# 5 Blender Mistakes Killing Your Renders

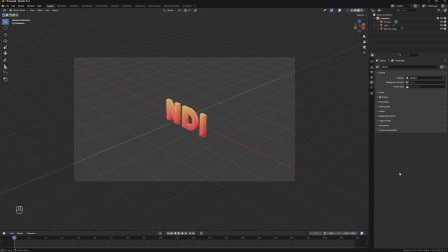(0:00)
Hey, welcome to NDI Animations. Today, we're fixing one of the most common problems in 3D. Renders that look, okay, not bad, but not cinematic either. Look at this image.
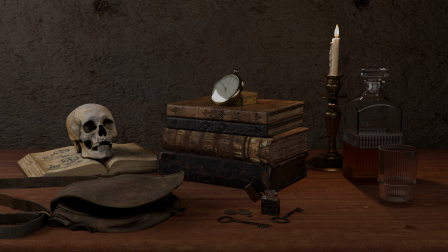(0:12)
The lighting is there. The model is clean. But something's off, right?
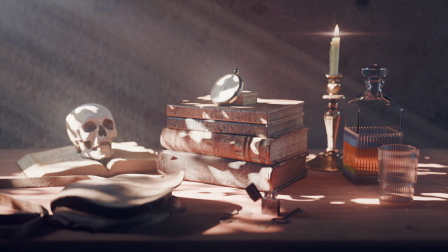(0:17)
It doesn't feel like it came out of a movie. Now look at this one. Same scene, same model, same geometry. But this one actually feels like it could be a frame from an animated film. So what changed?
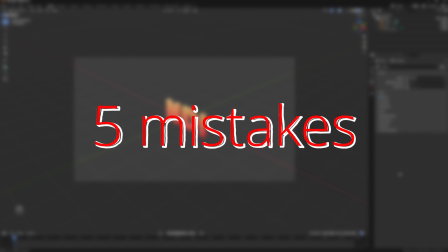(0:29)
5 small details, 5 mistakes that almost every Blender artist makes, including me, when I first started. In this video, I'll walk you through each one and show you the exact fix you can apply today.
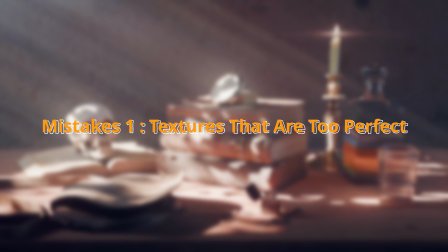(0:41)
Let's get into it. Mistake number 1. Textures that are too perfect, or just physically wrong.
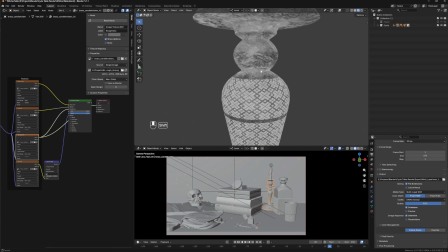(0:48)
In real life, nothing is perfectly clean. A wall has tiny bumps and cracks, metal has scratches, glass has fingerprints.
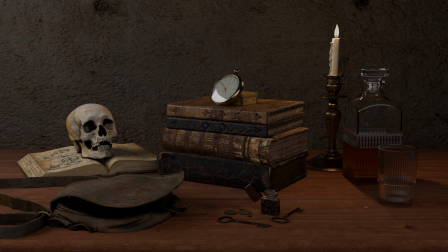(0:56)
Things age, they wear down, they have history. But in a lot of 3D renders, everything looks like it just came out of a factory. And that's exactly what breaks the illusion. Now, one important thing before we get into shaders, your 3D assets matter a lot.
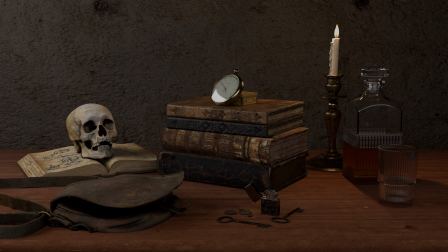(1:13)
If the base model is low quality, no shader is going to save it. So always choose your models carefully. They should reflect the level of quality you're going for. Look at this candle material.
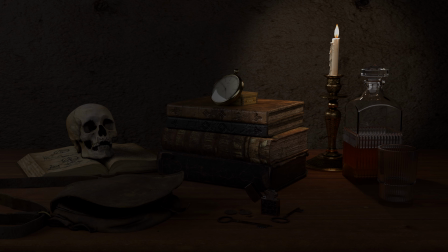(1:24)
Even though this asset came from a well-known site, the result just isn't convincing. The wax looks plastic. It doesn't feel like it has any physical weight to it. Now look at this.
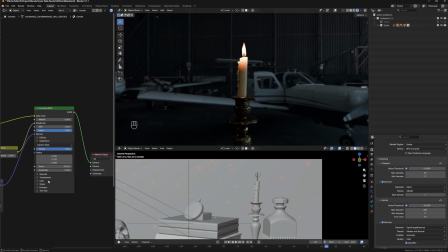(1:36)
I rebuilt the subsurface scattering shader from scratch, and the difference is immediate. Light actually penetrates the wax, scatters inside and comes back out, just like real candle wax does.
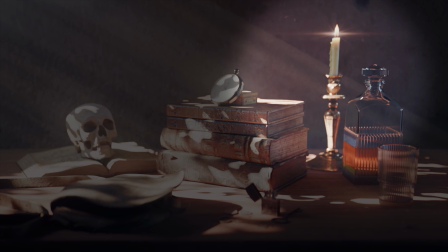(1:49)
Subsurface scattering is one of those things that separates a good render from a great one.
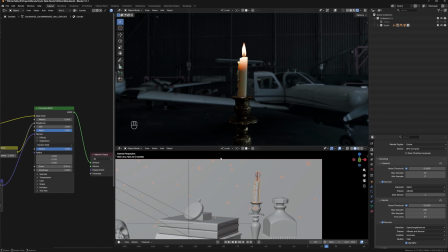(1:55)
Skin, wax, marble, leaves. Anything that's slightly translucent needs it. If you're not using SSS on organic materials, you're leaving realism on the table. The fix here isn't complicated. It's just about understanding what your material should actually do physically, and then building a shader that does that.
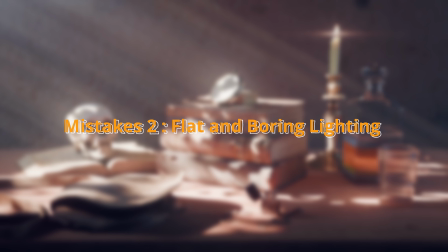(2:14)
Mistake number 2. Flat, lifeless lighting. This is probably the most common mistake I see.
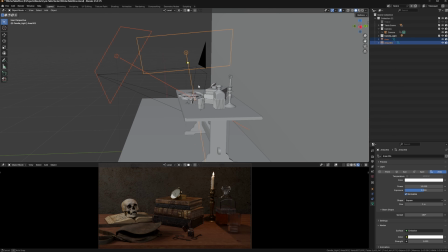(2:22)
People add a light or two, point them at the subject, and call it done. Everything looks the same brightness.
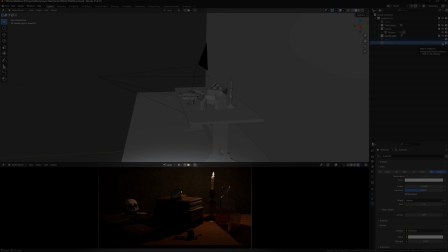(2:28)
There's no contrast, no atmosphere, and your objects have no visual separation from the background. Here's how I think about lighting. And I'm giving you 3 simple principles that will change how you approach every scene.
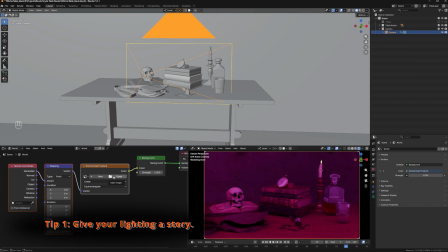(2:42)
Tip 1. Give your lighting a story. Every light in your scene should make sense.
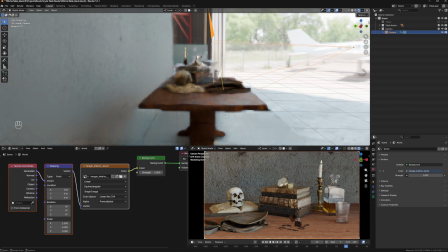(2:49)
Ask yourself, where is this light coming from? What's the real-world source?
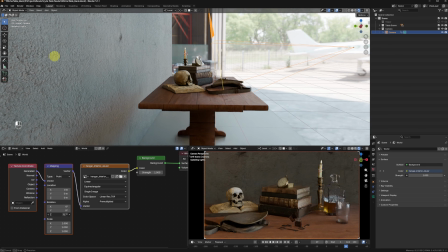(2:54)
In this scene, I'm imagining light coming through a doorway from another room.
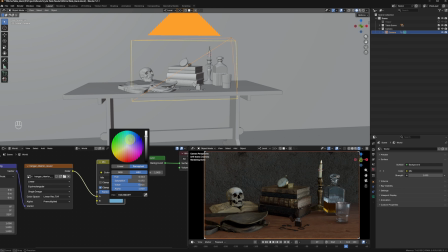(2:59)
So I start with a low-intensity HDRI environment. This acts as my fill light.
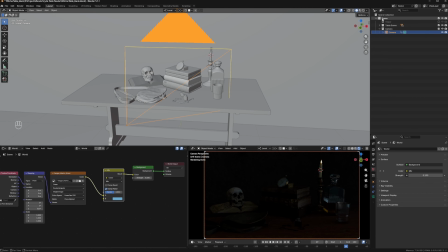(3:05)
It gives me complex, realistic reflections across the glass right away.
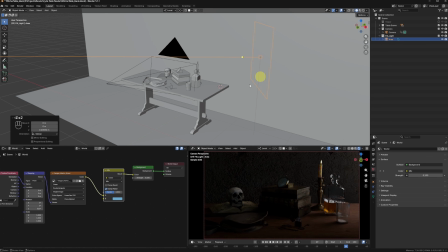(3:10)
Then I add a practical light source to push those reflections even further.
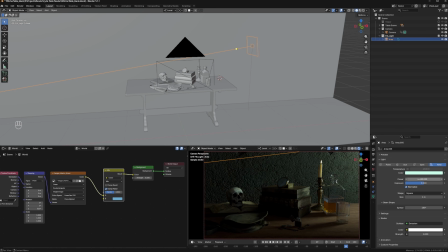(3:15)
This is how cinematic lighting works. Every light has a motivation, a reason to exist in the frame.
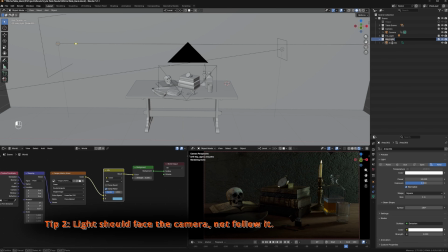(3:23)
Tip 2. Light should face the camera, not follow it.
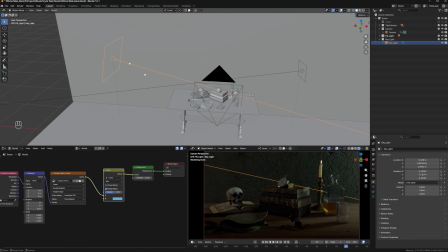(3:28)
This is a huge one. If your key light is pointing in the same direction as your camera, everything looks flat and washed out.
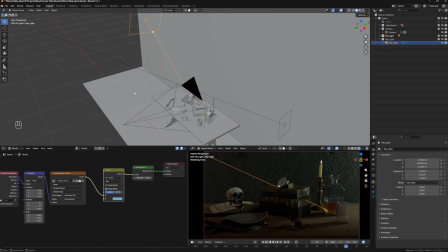(3:36)
Instead, you want your lights to come from the sides or in front of the camera.
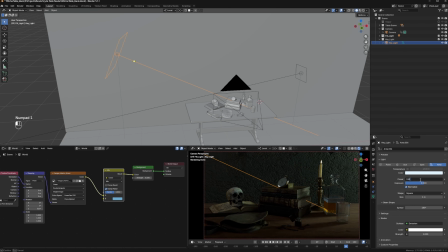(3:40)
This creates that kind of cinematic contrast. I'm adding some cool blue lights here to simulate a bit of ambient skylight.
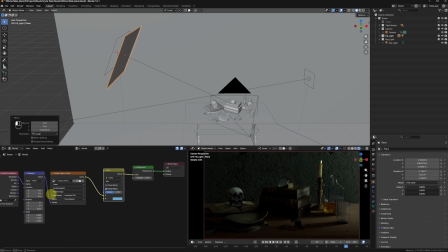(3:49)
It adds a natural look. I also soften them with a bit of fall-off to keep things looking clean and controlled.
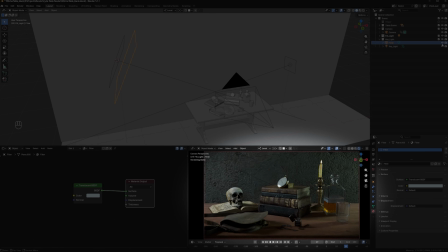(3:56)
Think of these as your key lights.
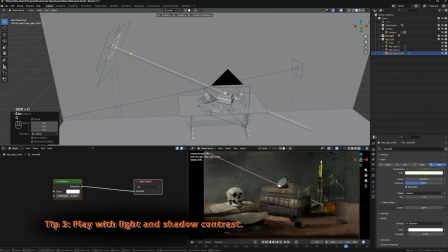(4:01)
Tip 3. Play with light and shadow contrast.